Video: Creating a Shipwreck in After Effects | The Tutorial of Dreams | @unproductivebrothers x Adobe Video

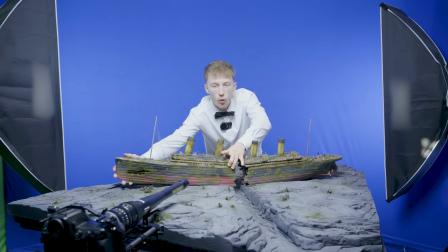[0:00]
Today we are going to make an underwater edit in Adobe After Effects using my Shipwreck miniature model.
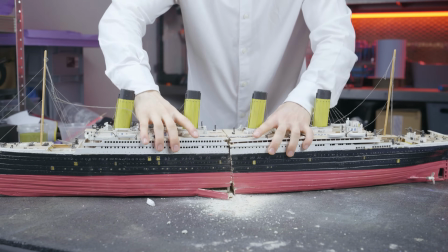[0:06]
First we're going to prepare the miniature model. We start by cutting the ship in half and create the famous hole in the front.
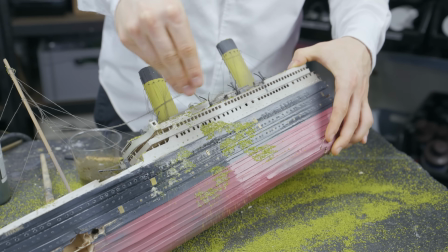[0:11]
After that we add some weathering and cover certain areas with sea moss. For the underwater landscape I use styrofoam and cut it into shape.
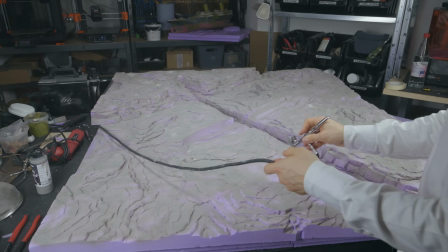[0:19]
Then I paint the landscape with my airbrush. Once that's done, I place the ship into the scene.
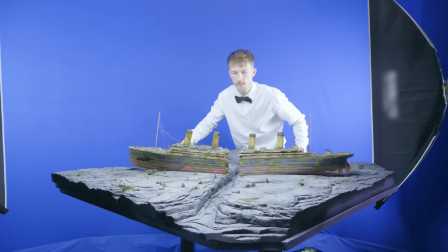[0:24]
Of course, we can't forget about the anchor. Finally, I prepare everything for filming.
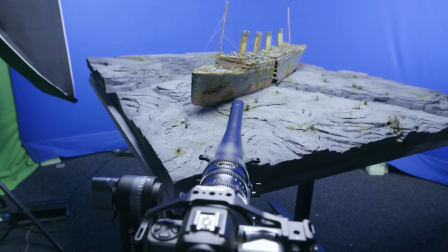[0:28]
I decided to shoot a smooth forward camera movement toward the front of the ship.
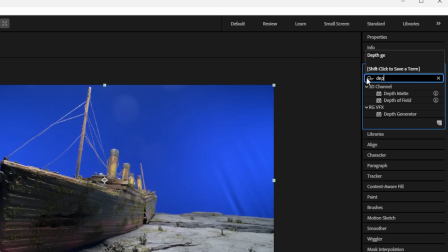[0:33]
Then in After Effects create a new composition and import the footage. Then apply the depth generator from the Red Giant plugin.
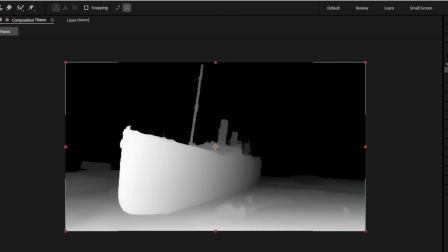[0:40]
If you don't have that, no worries, I will show you how to do without just in a second. For now, let's continue.
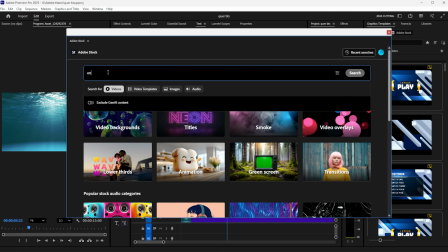[0:45]
Set the depth generator as a Luma matte. After that, we browse for an Adobe stock footage in Premiere to use as a background.
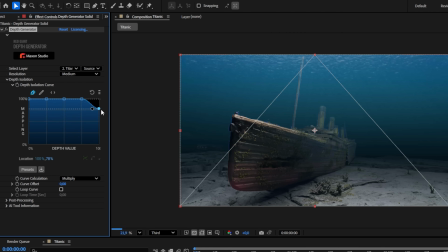[0:52]
Import the footage into the scene and place it behind the shipwreck. Finally, I make a few more adjustments until I'm happy with the depth generator.
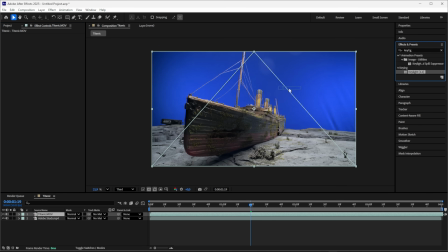[0:59]
Now I will quickly show you how to do this without the depth generator. Use the key light effect and pick the blue screen with the eyedropper.
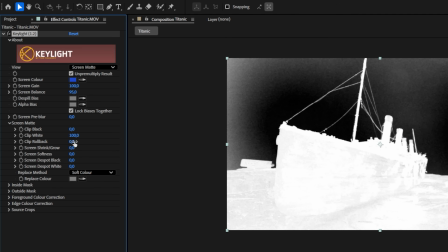[1:06]
Set view mode to screen matte, clip white and black until the foreground is white and the background black.
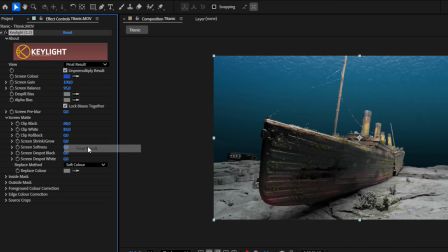[1:11]
Switch view mode back to final result and use the masking tool to cut out the back of the ship.
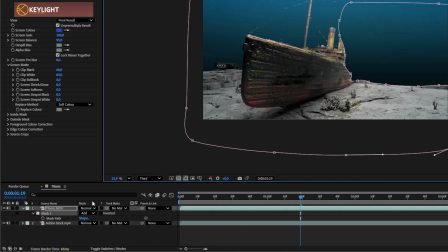[1:16]
The goal is to make the ship disappear into the background. And then I'm just feathering out the edges of the mask.
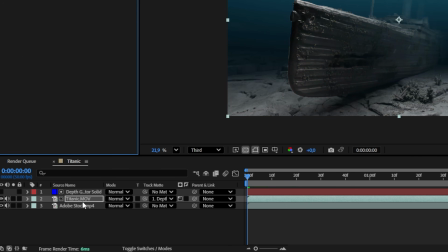[1:21]
With a simple tint effect, we add a bit of color to the boat. We choose a blue tone and set the strength to about 40%.
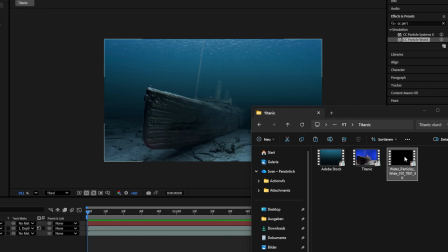[1:29]
Wow, this looks already great. For even more realism, I add a particle stock footage of particles drifting through the water.
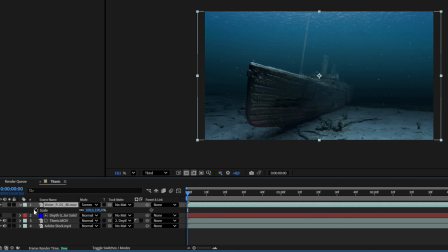[1:36]
I set the transfer mode to screen and animate the size. That way it looks like we are moving through the water.
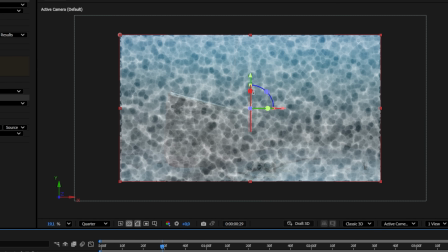[1:42]
Now we are going to create the sunlight reflection effect on the ocean floor.
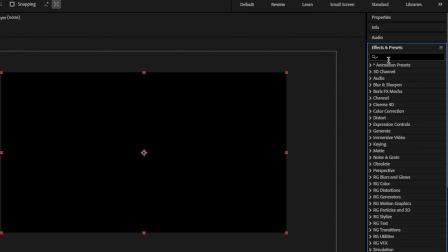[1:45]
First create a new black solid and add the fractal noise effect as well as the CC vector blur effect.
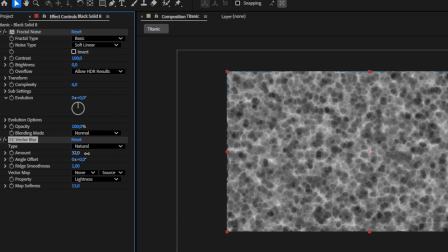[1:52]
Increase the blur amount and animate the fractal noise effect's evolution.
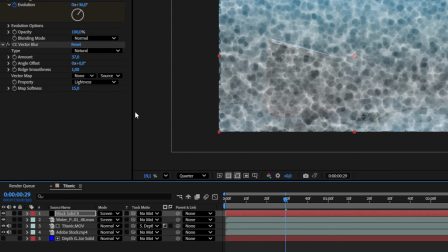[1:56]
Set the transfer mode to screen, make the solid a 3D layer and place it on the floor.
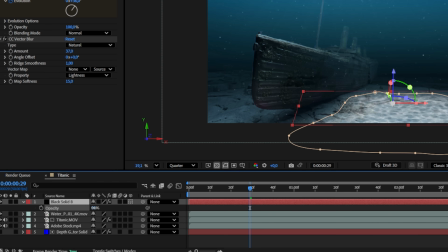[2:02]
Mask out the edges of the black solid and feather them. Then lower the opacity and animate the movement.
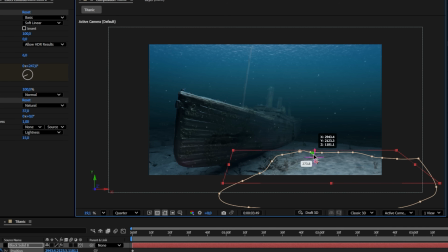[2:08]
You can use 3D tracking, but the movement is so small that I don't really need it. For the last effect, we are simulating underwater refraction.
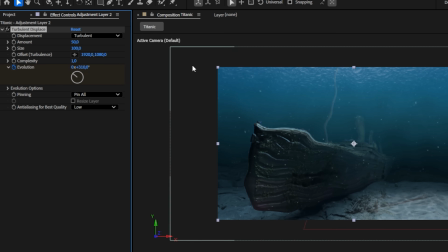[2:15]
To do this, create a new adjustment layer and apply the turbulent displace effect. Then animate the evolution and lower the amount until you are happy with the result.
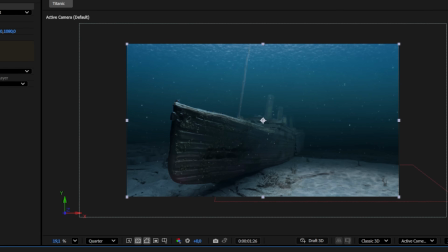[2:24]
And that's it. This is how you make everything look like it's underwater.